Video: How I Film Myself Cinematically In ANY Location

You start to even like question yourself, thinking am I even good at what I'm doing because I'm making so many mistakes, I'm not really happy with what I'm getting.
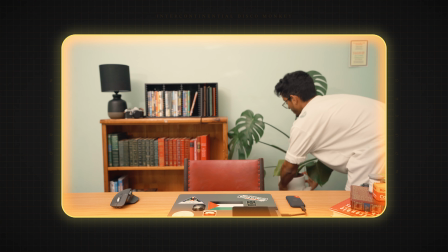4:13 But you just have to keep going and keep iterating and experimenting, and then you'll probably get something good.
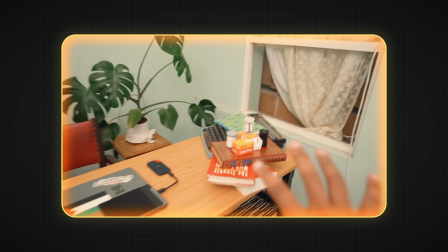4:18 Okay, so overall I decided to go a bit more simplistic. Here's a pile of things that kind of will make more sense on the side view.
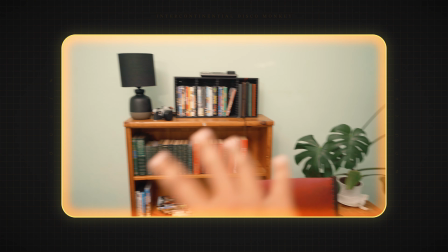4:26 We'll hopefully get to that. Here's more for the front.
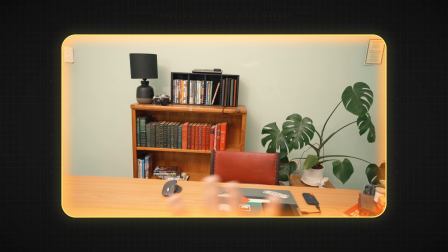4:31 As you can see, there's this plant that adds texture. There's the books that are predominantly green and red, and there's some stuff on the top.
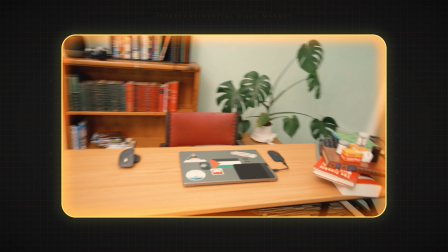4:39 There's a film camera there, for the creativity. Here's the minimalist desk setup.
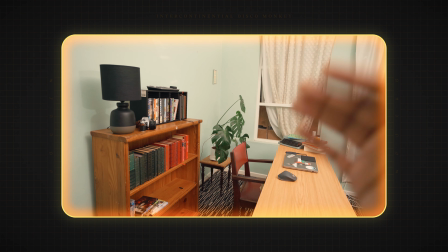4:43 Before I decide to add any more props or anything, I'm going to lock down the lighting just so I can see if I can get away with what I have at the moment. The two most important is going to be your camera angles, and it's going to be your lighting. That's going to be very important to kind of build the scene. Okay, so for lighting we have a pretty basic setup.
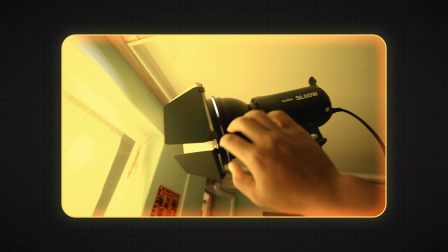5:00 We have the Godox SL60 watt as usual with barn doors and a yellow color filter.
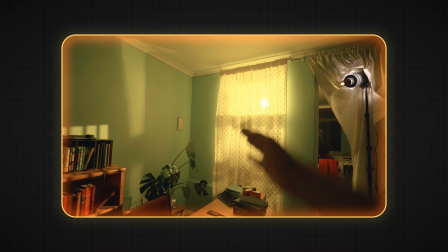5:05 That's obviously to simulate daylight. As you can see, it filters through the window. It gets softened by these curtains.
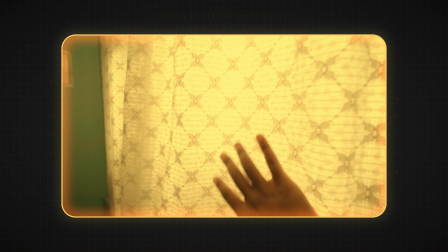5:11 Let me just walk up and show you. They have quite nice texture, and that also adds to the overall effect.
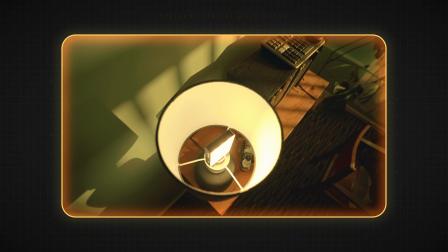5:17 And then in the lamp we have the Aperture MC. So you can see here, Aperture MC.
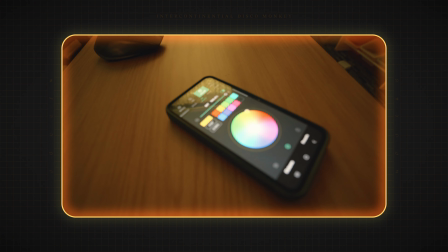5:24 It's controlled by the app Sidious link.
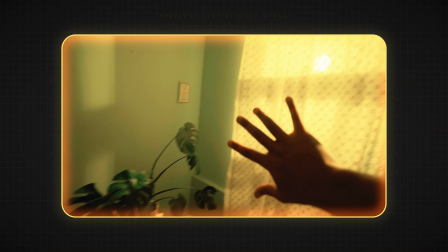5:27 And then we have the shaping of this light that is obviously kind of implied to come from here, but not really.
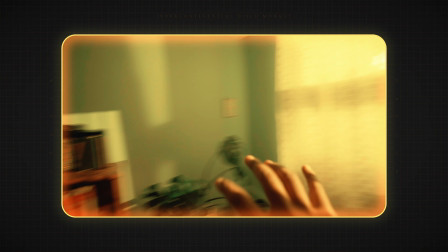5:33 As you can clearly see, there's not as many lines to shape this, but I kind of wanted to add more shape,
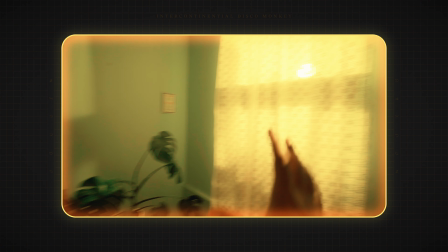5:39 and I kind of chose to sacrifice the realism in place of texture. I always love texture in the background.
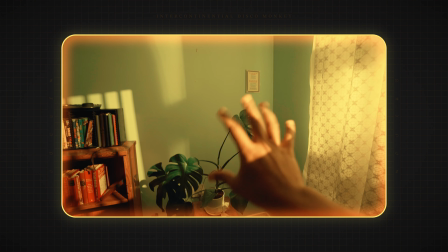5:45 It adds so much more to the frame. As you can see, the shaping of the leaves, the books, the lighting,
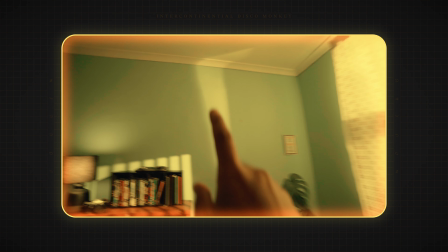5:51 everything is here to add shape to the back, and the shaped lighting is coming from this over here.
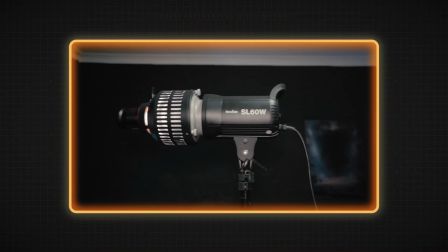5:57 Obviously, as you can see here, I'll put some b-roll of before when I showed how I used this.
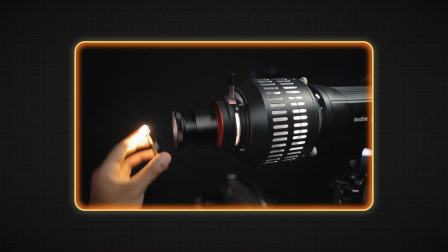6:02 I inserted a gobo, as you can see here, with a yellow filter. This curtain is in the way and it's probably going to cause some heating issues,
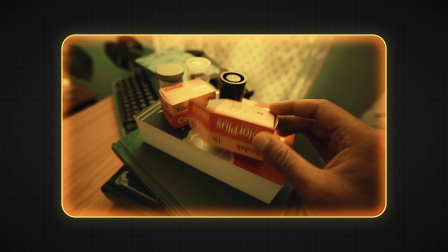6:11 but for now I'm just going to leave it like this. There's some film here to add the the red and yellow accents that I wanted.
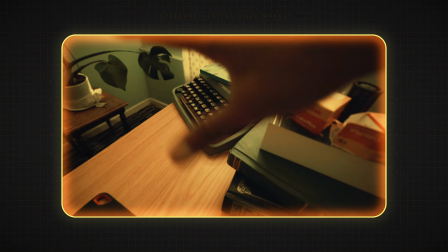6:18 There's the green or turquoise creamy typewriter.
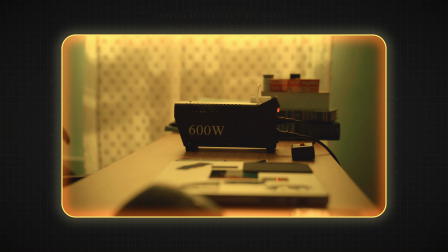6:22 There's the green book, and now all that's left is to add the final layer of ambience, which is the atmospheric haze or smoke,
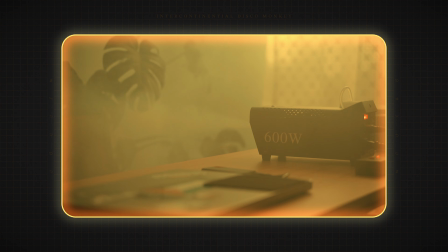6:29 and that kind of ties everything together and hopefully gives it that soft dreamy look that I wanted to go for.
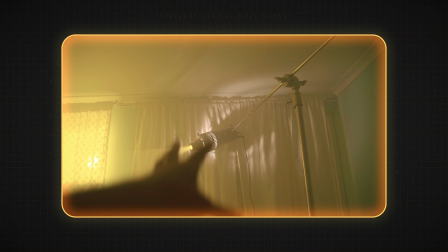6:34 Also, I've decided to use the same method as I did in another video where I used a C stand to get the light on the background and on my face.
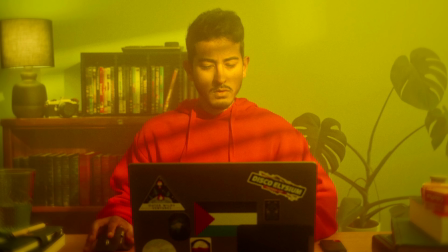6:48 Okay, so when creating an entire scene from scratch, it's not like a real room. You want to have shots that convince the viewer. So you would normally do that with an establishing shot where you showcase and establish the location as a location.
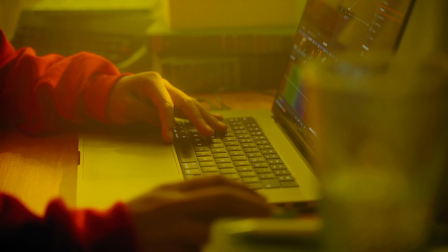7:02 Here's the lighting source, here's the confines of the world. So when creating a set or when creating a scene, keep that in mind.
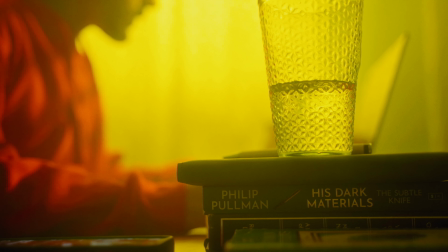7:09 What do you want to constrict the viewer to see? And as you can see here with me, I kind of just wanted them to be immersed in this little room that I've created.
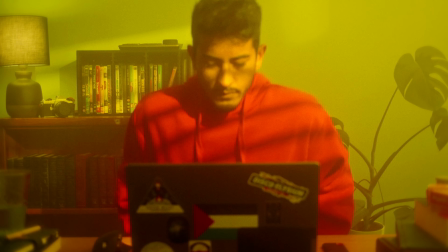7:16 So we have these two establishing shots, then we get a medium close-up, then we get a close-up.
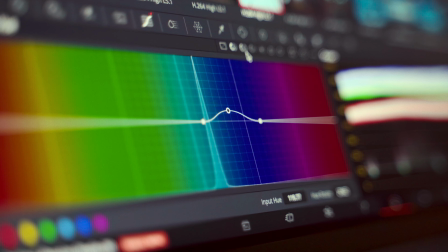7:21 We have some insert shots of the character's actions, so you can see my mouse moving, what I'm doing, so you can see the cause and effects. You can see the mouse moving, you can see me selecting shots, dragging it into the timeline. And then there's also what I like to call accent shots,
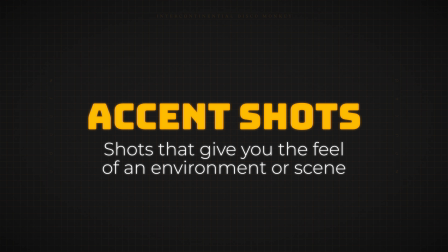7:34 which is shots that give you the feel of the environment and really allow the viewer to immerse themselves in the atmosphere of your scene.
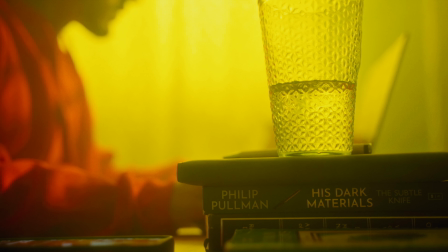7:42 So as you can see here with the curtains, with the glass of water, with the light leaking through, and you can see me working in the background with this shot here by the camera.
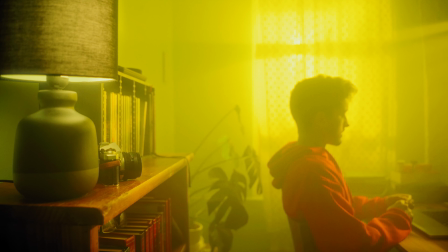7:49 This is less of an establishing shot and more of an accent shot.
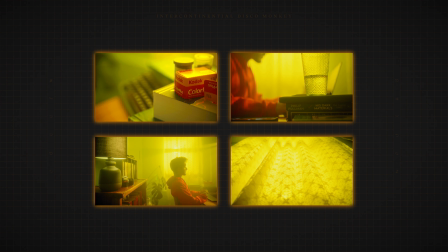7:53 I really like adding these accent shots throughout my short films and my videos.
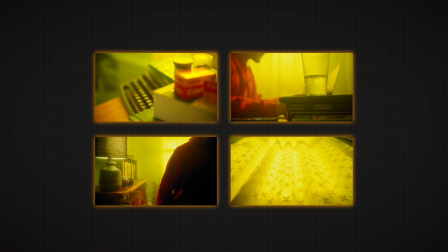7:59 I like to take these shots as an option for me in the editing room to kind of give that feel to the viewer.
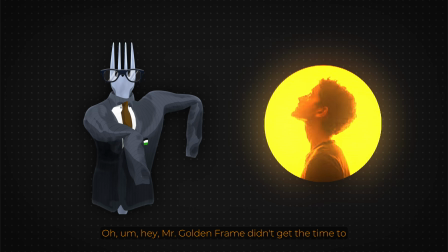8:05 Oh, hey, Mr. Golden Frame didn't get the time to make an outro, so I said I'll come over and make it for him. So, yeah. Alright, bye.